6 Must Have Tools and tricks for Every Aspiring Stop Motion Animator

Are you aspiring stop-motion creator? I started 4 years ago, and here are 6 tools and tips I learned over those 4 years, and I can't live without them. First, Bostik. Bostik is sort of better sticky tag.
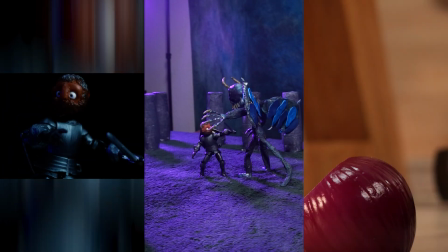I use it in nearly every animation, no matter if it's Lego or something else.
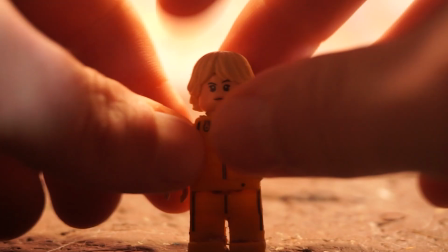If you see my Lego animations with the arms not attached, like to the ball joints, this is sticky tag.
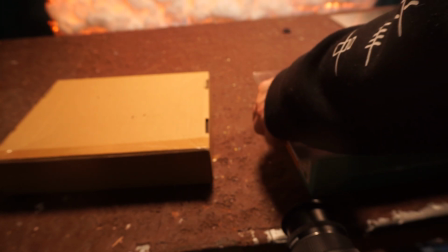If something hangs on a wall or anything else, this is using Bostik.
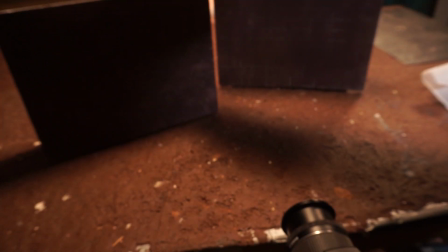Bostik is a better sticky tag. It's normally used by plumbers for plumbing. A friend of mine on a film set showed me that. They use that on the big screen to hang some stuff like a little lamp or something without using screws.
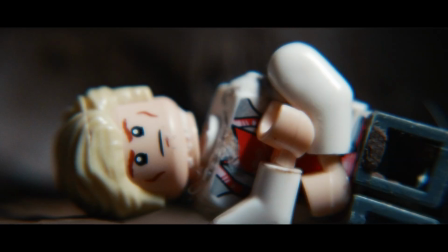This is something that I use every day in my animations. It is much better than sticky tag. It has no residue once you remove it, and it is stronger. So Bostik is the way to glue things onto your set. Next up are practical whooshes. You will know them from 2D animation.
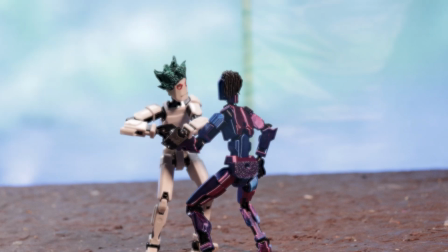If something moves fast or a character moves fast or punches really fast, you have a whoosh, and you can implement those rules to stop-motion animation. And for that you can use like plastic or like cardboard or clay, where you just blur your thing that moves for one frame, like I did in this scene where the character punches.
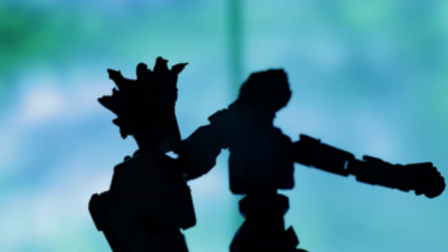You see on the fast, when you play it fast, you see like this whoosh, this movement, which is totally practical.
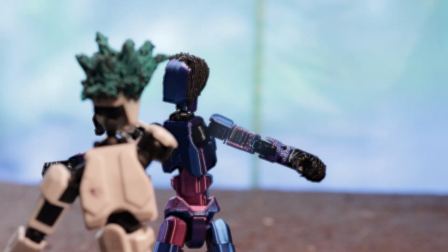And if we slow it down, you see that the character moves for the punch and then punches,
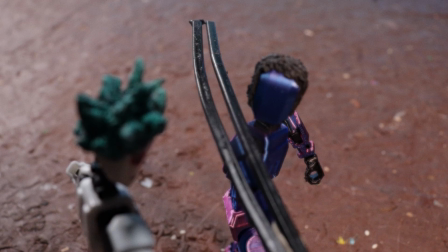and for one frame there is this black plastic
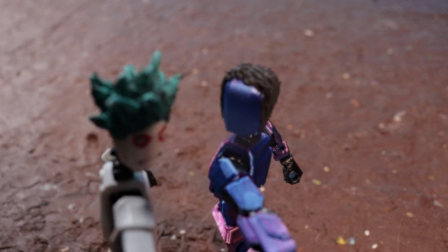thing that creates those whoosh effects, and with that you can do practical whooshes. They will create life in your stop-motion animations. Tip number 3, camera movement without moving the camera.
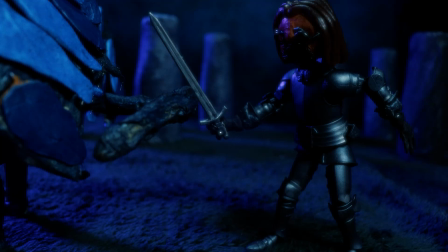Sometimes you want to have a camera movement, the camera runs beside the car or runs beside the character. And for that, of course, you can move the camera and the figure you're moving, or what I like to do is just simply move the set. So the camera is fixed like this, and you have the figure.
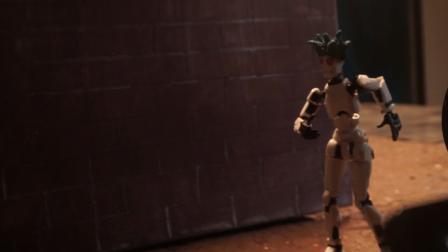For that one, this figure will be running, this character will be running. The character doesn't need to run, he can just go, but for our example, he will run. For that, don't show the feet, don't show the ground,
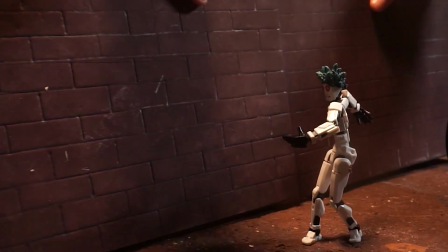because the ground won't move, just the background won't move, this brick wall.
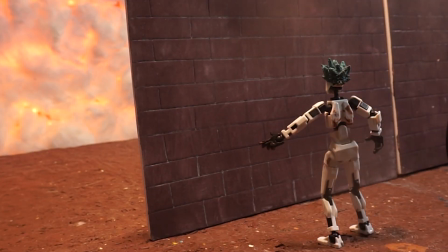And then just simply you move the character like he would be running, and then you move the background.
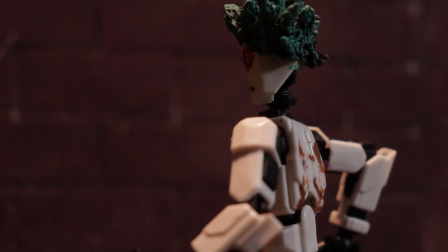And like that, you have a camera movement for the view, but you haven't moved your camera, you have just moved your set. Tool number 4 I use for very, very fine animation is a toothpick.
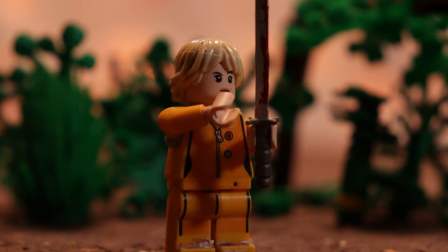I use it if a character has really micro movement, like
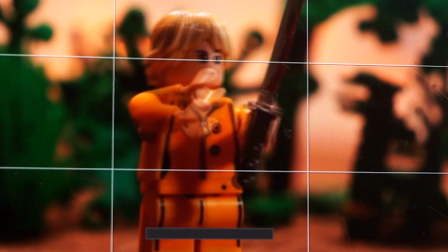caressing a sword or something.
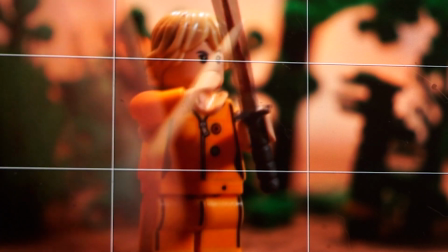Then you just take the toothpick and you just ditch it against the thing that should just move a millimeter.
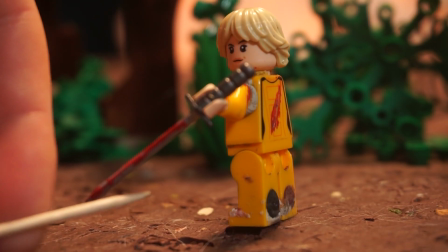I think you are fine with that, and then with that you get these fine, slow animations that are micro movements. Easy thing, I always have a toothpick with me to move things like that.
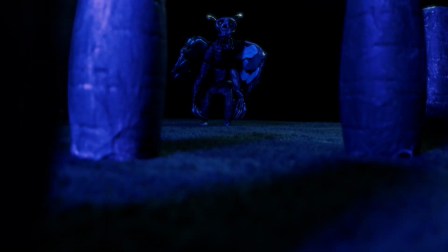Next up we have practical impact frames.